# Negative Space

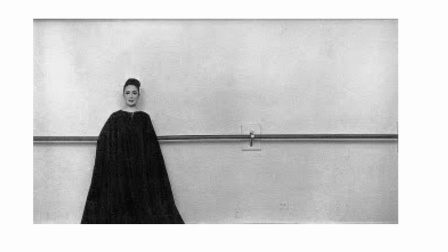[28:03]
We know we're drawn to the lady in the black cape as the main subject. I know this image is very blurry, I apologise for that. And the line as well. So it doesn't incorporates the details of this image.
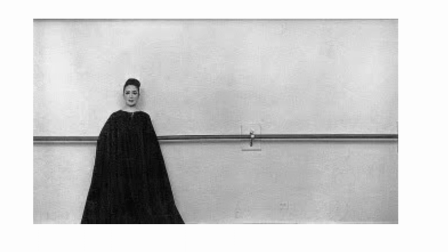[28:21]
I like the blank space and the lines because it gives more of an effect. Maybe it creates a sense of mystery and intrigue about the character because we don't really know. She looks like a mysterious person.
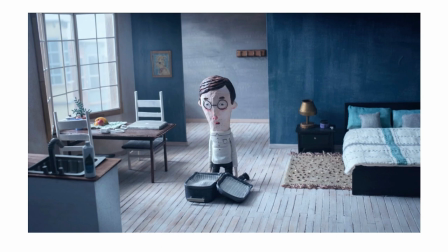[28:42]
In this short film, there's negative space, the man is the subject, but there is a bit of detail here. It looks a bit busy, especially around here. But the lighting was the key in this one
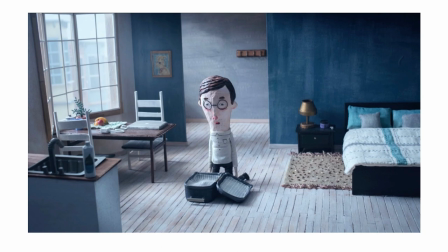[28:56]
because of how the window light, the natural window light coming from the window, gives us the sense of uneasiness and loneliness
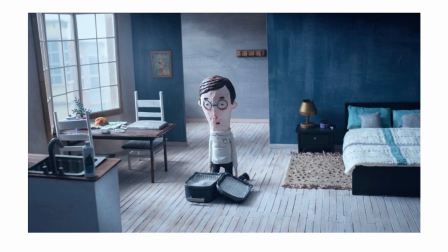[29:11]
this man is experiencing in this image, which makes a great film also. So you can use it not just in live action or real life using actors,
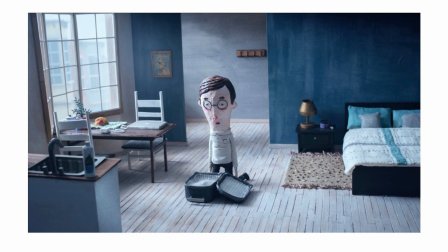[29:28]
you could use animation to incorporate the technique of negative space.
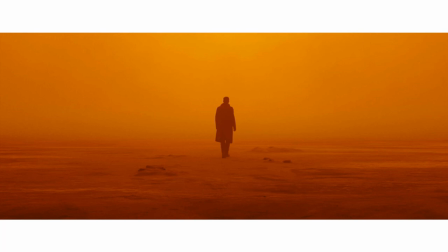[29:38]
And this film is Blade Runner 2049. The director does well to get the cinematographer to place the actor in the middle of the
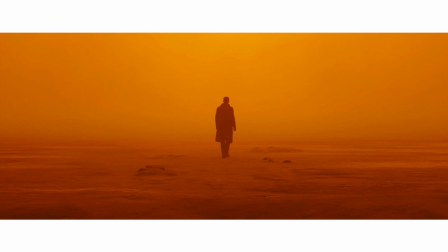[29:54]
The colors, he kind of blends in. He doesn't blend in, but he's with it and he contrasts with it. There's a blend of orange and yellows and browns in this image, which I like about it.
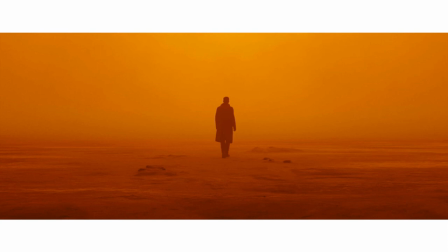[30:11]
It creates a sense of mystery and intrigue because it's very foggy as well. And the character doesn't really know what's going on and what's behind the fog.
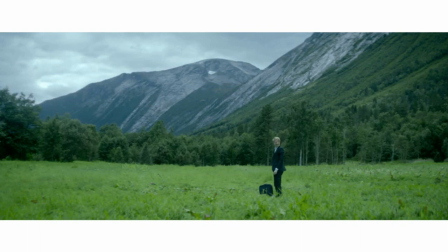[30:26]
And it does create a sense of uneasiness and loneliness. And we don't really know what's going on because, again, the character could be up to anything. He's in the middle of a field. He's not really.
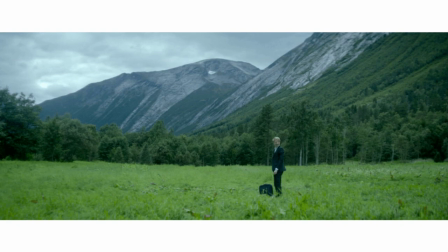[30:46]
Maybe he's escaping from something. We don't really know what's going on. Or trying to hide something. Because some people, sometimes negative space can be used
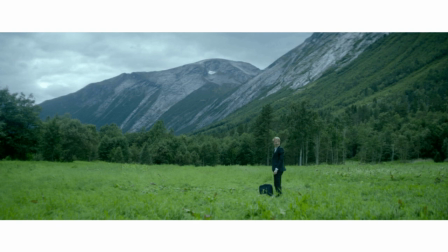[31:01]
to give us the character's motive of what they're about to do or what we think they're going to do. Uh, the negative space, the astronaut,
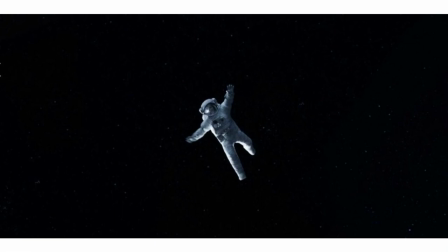[31:17]
they look a bit out of place in this image. They look in place, but they're out of place because they're the way their body, the hands and one leg is incorporated is they basically look uneasy.
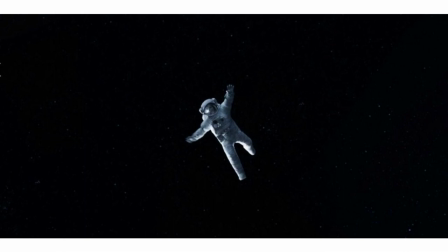[31:37]
Basically, something bad is about to happen. And the black backgrounds, they're above the sky, which is unusual territory for them because they're inexperienced or something going into space.
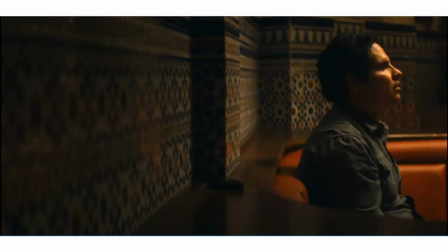[31:57]
Another uneasiness just creates a sense of loneliness in this image. The actor's by himself, but the wall is very decorative. But we're mostly focused on the actor and what he's up to. Or we're about to focus on the actor.